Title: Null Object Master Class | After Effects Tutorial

Hello everybody, my name is Will Carmack. I have a nice blue cup that matches my shirt and I'm excited to share with you today some new After Effects knowledge.
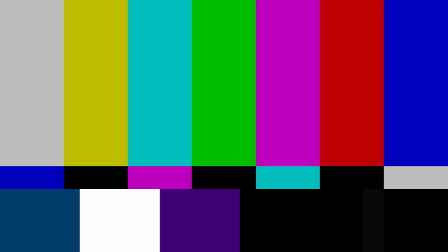[0:06]
Nail that intro. So, I want to give you guys a beginner tutorial on... Oh, by the way, this video is sponsored by Squarespace, just before we jump into it. So, I want to give you guys a beginner tutorial on post-production camera movement. For example, here is a job I did recently for a credit card company.
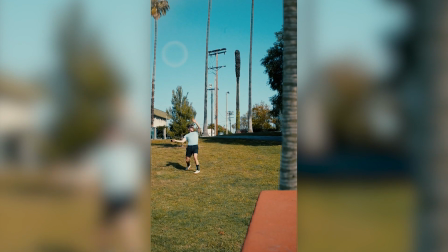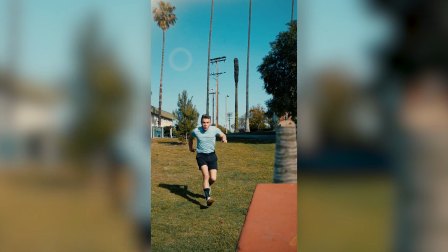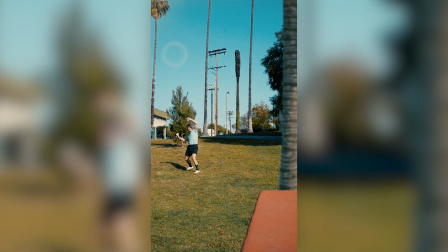[0:35]
And you see, I use a credit card to chop down the tree. There's an impact when the card hits the tree. I'm not moving every individual layer to achieve this movement, but one adjustment that affects all of them. And so the tip I'm going to share with you is general movement. What's the fastest way we can move a bunch of items at once to achieve an impact?
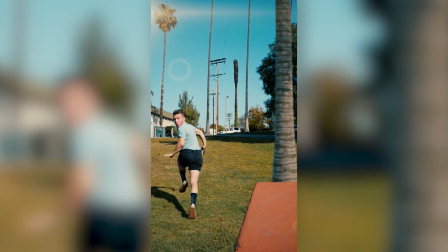[0:54]
Or if I'm walking away from the camera is zooming backwards. There's a super, super easy way to do all of this, and I'm gonna share it with you. It's called nulls. Let's begin. So here's the project in my After Effects.
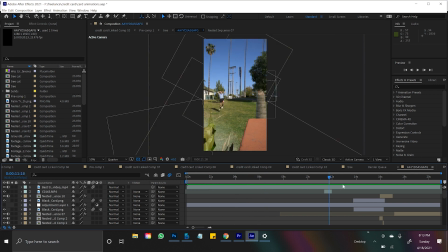[1:08]
You can see me hit the card, run away, slice the tree open. Beautiful. Oh, sorry guys, my AirPods were in, that's so rude. So if we watch this back, you'll see that when the card goes through the tree, literally nothing happens.
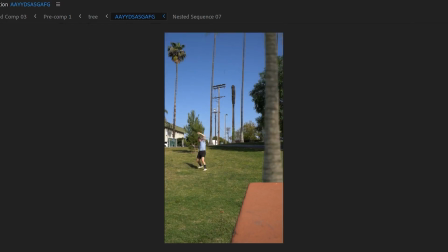[1:21]
As in like the camera doesn't move and we just have this dust and everything flying out, but it would be more impactful if I added some more camera movement.
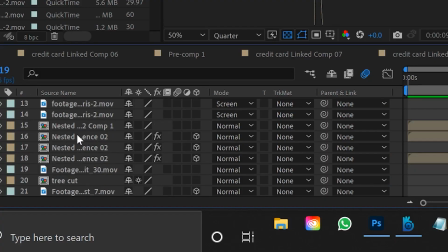[1:28]
And I don't wanna have to individually adjust every layer because you can see I have a ton of clips in the layers panel here.
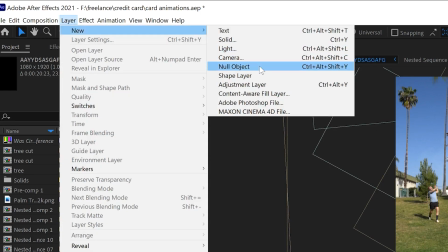[1:35]
So we'll come up to layer, new, and this is important, null object. Let's create this red guy and I'll rename him to movement. Here's the important part with nulls. Is they act as controllers.
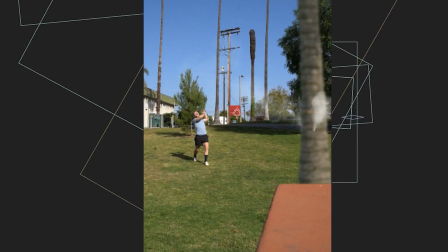[1:49]
So if I scaled it up and down right now, even though you're seeing this red thing moving up and down, words,
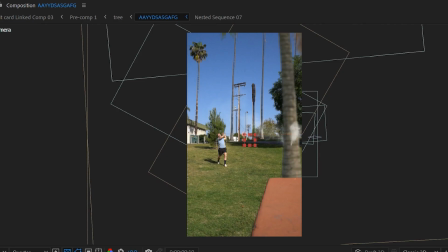[1:58]
we're actually not affecting anything. What a null is a controller. So we have to attach something to the null for that scale to actually work.
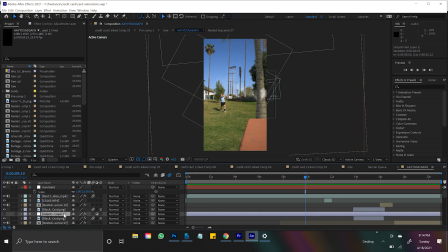[2:06]
For example, I'm gonna hit Control A, I'll deselect the null,
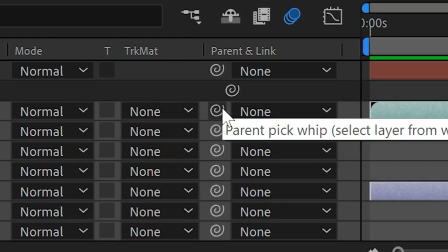[2:11]
and here's the lasso tool that the crux of it all. Sorry, these words aren't making sense, but this whip, the swirl, remember it.
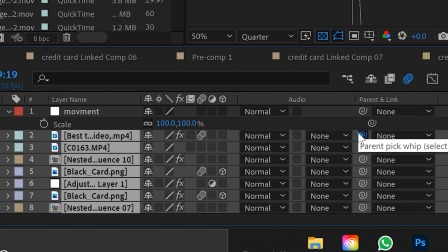[2:20]
If you click and drag a layer's swirl onto a null object,
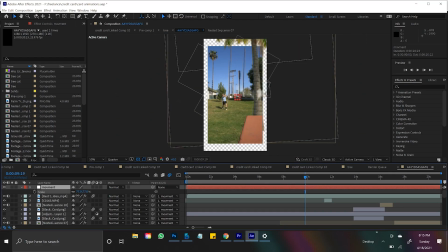[2:25]
now if we change the scale, you'll see that it literally affects everything, even my palm tree. Because my palm tree is actually bigger than the entire composition. That's why it can fall down like this.
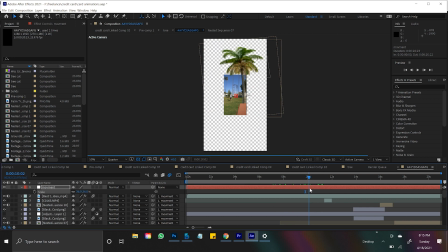[2:37]
So here's what the interesting thing about nulls is, it actually affects every layer without affecting the layer.
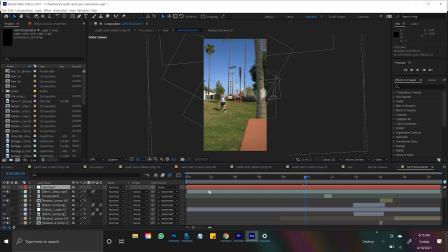[2:43]
So if I delete this null, and so even though everything's attached to this null, if I delete it, bam, it doesn't affect any of my layers. And so bam, I'll get into the meat of it. This should be a super easy tutorial.
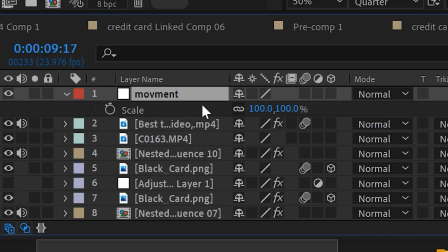[2:55]
But essentially, since every single layer is linked to this null, and we can scale it, we can move it.
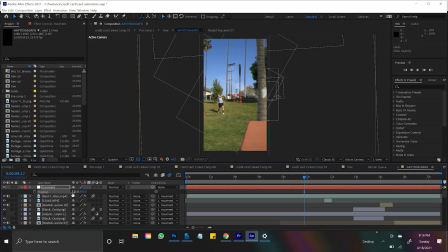[3:04]
This gives us the opportunity to create movement every time we want movement.
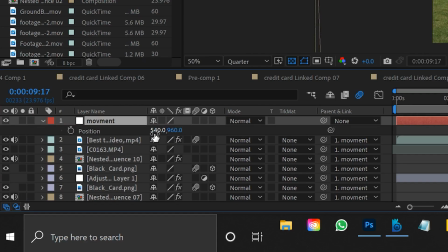[3:08]
Because we can add position keyframes to the null instead of the actual objects it's affecting.
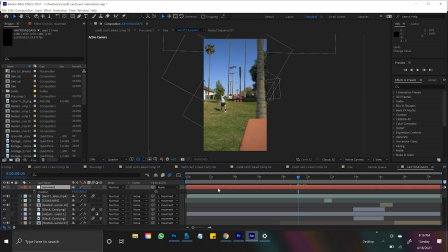[3:13]
So, how I always use the null object is maybe right here when I see that my tree animation is about to cut.
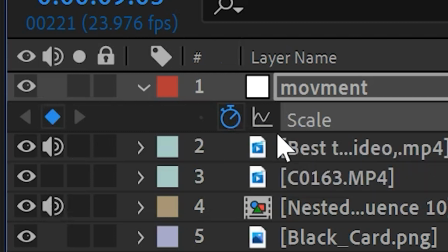[3:21]
I'll create a position and a scale keyframe on my null, and I'll go over a frame,
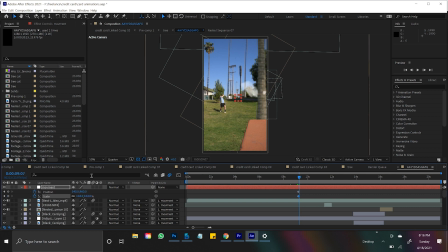[3:26]
maybe type in 104, go over a frame, and then change the position just a little.
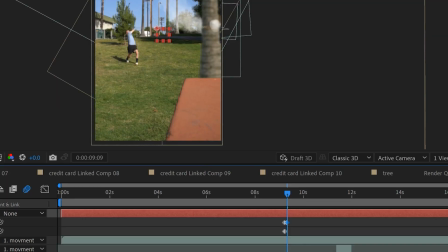[3:31]
Go over a frame, change the position, go over a frame, change the position.
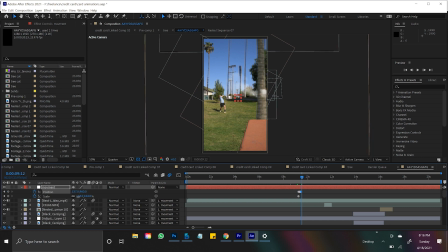[3:36]
And if you just do this a few times, like over time you're making these keyframes where you're zooming in and out of a short moment,
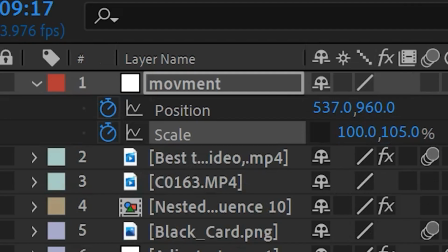[3:45]
and I'll make my keyframes actually go back to the original. So during this movement, it eventually goes back.
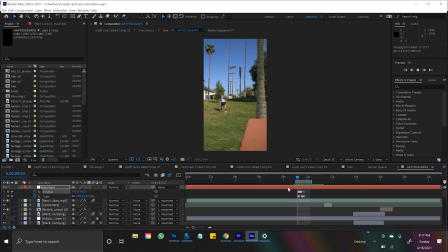[3:50]
And so if we watch that back, you can see when I slice the tree open, there's a bunch of visual distortion, which helps sell the fact that we're cutting a tree open.
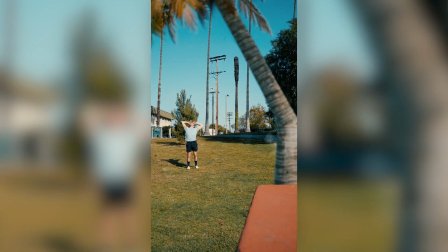[3:59]
Because anytime you can add some visible impact to like an actual visual effect, it just makes it feel more realistic.